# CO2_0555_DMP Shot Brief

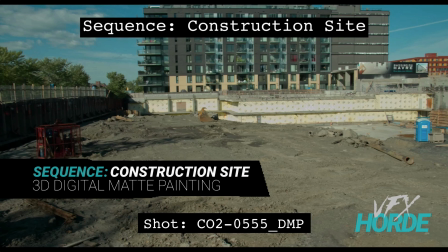(0:04)
This is Garrett Fry, the construction site sequence lead for 3D digital map painting, and we're taking a look at shot 555.
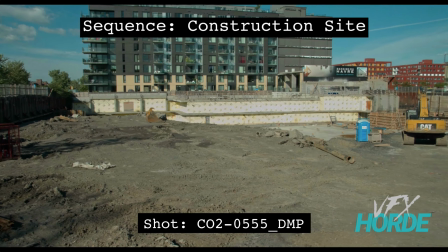(0:11)
So we take a look, we start over here on the left and we pan to the right.
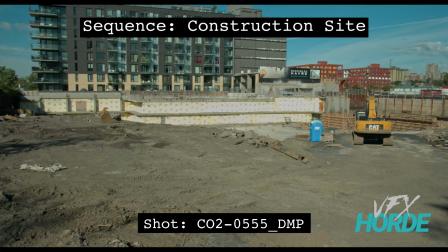(0:15)
So on this shot we have a big open area in the front of frame that should be filled with construction material right here. And we just have a little bit off here in the distance. So, but the primary area is right here in the foreground, and for this shot there's dirt.
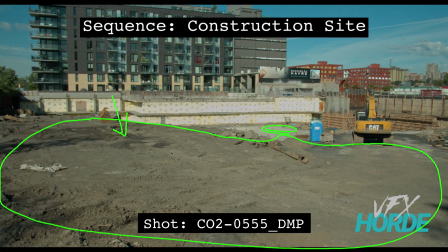(0:32)
And so all of the objects are going to be sitting in the dirt. And if we take a look at what is already on set, we can see that there's some visual cues that helps us understand that these things are actually sitting in the dirt.
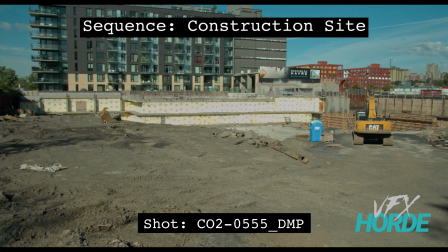(0:46)
So for one, you can see that even on this object here, where the lighting direction is coming from this way, and we won't really see a lot of the shadow, but we do pick up a little tiny bits of shadow underneath there. So that makes that thing fit into the shot. So this has it as well.
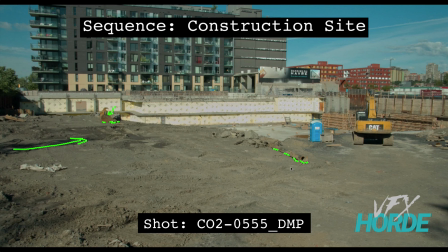(1:03)
It has little bits of little shadows here, as small as they are. Also, there's rocks. So this particular pipe has dirt and rocks all kind of piled up onto it. And so that's a really nice way of giving a visual cue that what your object that you're adding is actually sitting into the environment.
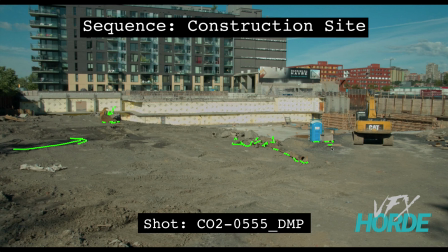(1:23)
You can see shadows here as well on all of these objects. So we don't have big raking shadows because we happen to be looking in the direction of where the shadow is coming from. And so you can see the shadow is coming from this angle here.
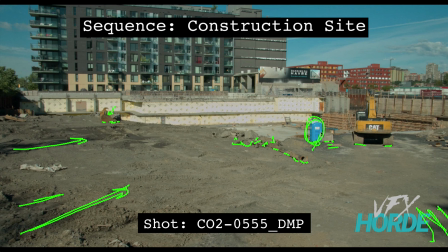(1:40)
And so like the shadow for this porta potty here is actually like directly behind it, so we can't actually see it. But there are little tiny things that you can add to give visual cues like that it's sitting into the ground. Also, when you're placing your objects, it's a good idea to
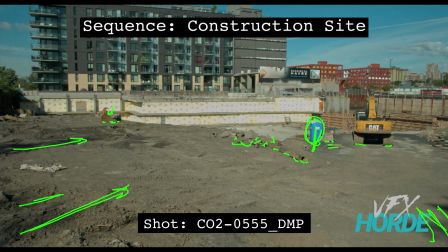(2:00)
do them in a way that is telling a story and makes logical sense. So if you place a bunch of barrels down there, then why are those barrels being put there?
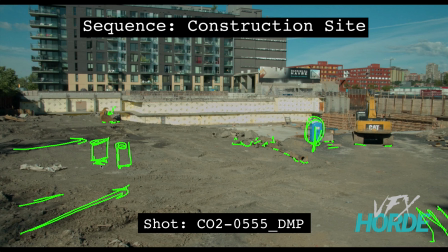(2:13)
And if you do put barrels, then maybe you should make one that's leaking a little bit, and maybe there's water puddle around some of them. Then that makes a bit more sense than just having a barrel that's isolated by itself.
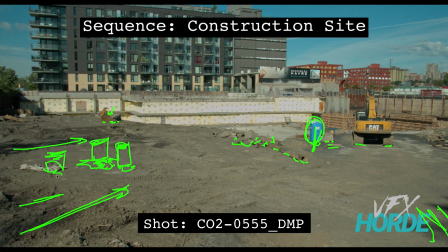(2:27)
So you have barrels, and you have maybe a little work area out here where people are doing a particular construction task. And that way it kind of helps inform your layout, and it makes it have some logical sense.
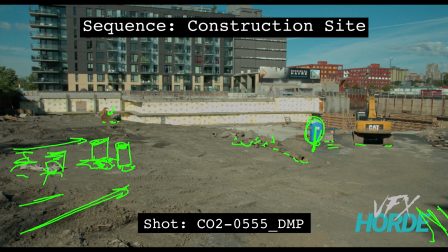(2:42)
So you'll want to make sure that you're following the correct perspective when you're doing all of these, and laying out your perspective grid so that you can place these in such a way that looks realistic,
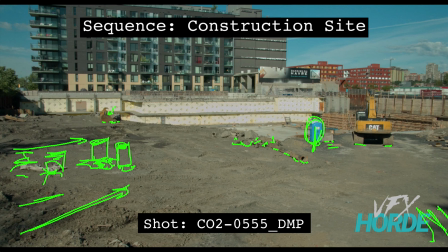(2:56)
because you can have the best lighting and integration in the world, but if it doesn't follow the perspective, then it's never ever going to look right.
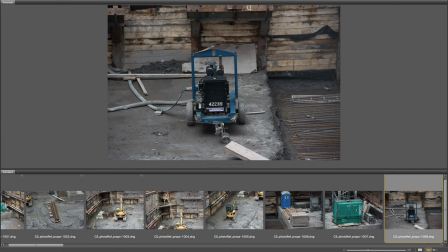(3:05)
Before you jump into your shot, it's a good idea to review the library of construction site materials.
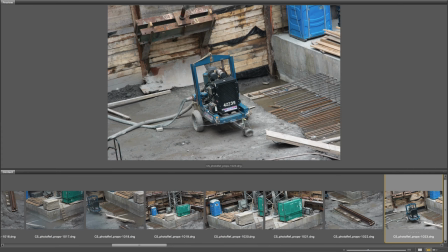(3:11)
Do a bunch of quick matte painting tests by dragging photos into your shot and doing quick integrations.
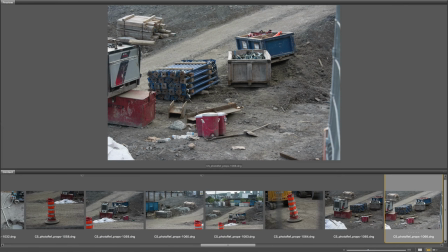(3:17)
You will soon be able to discern the appropriate reference you should use for your shot.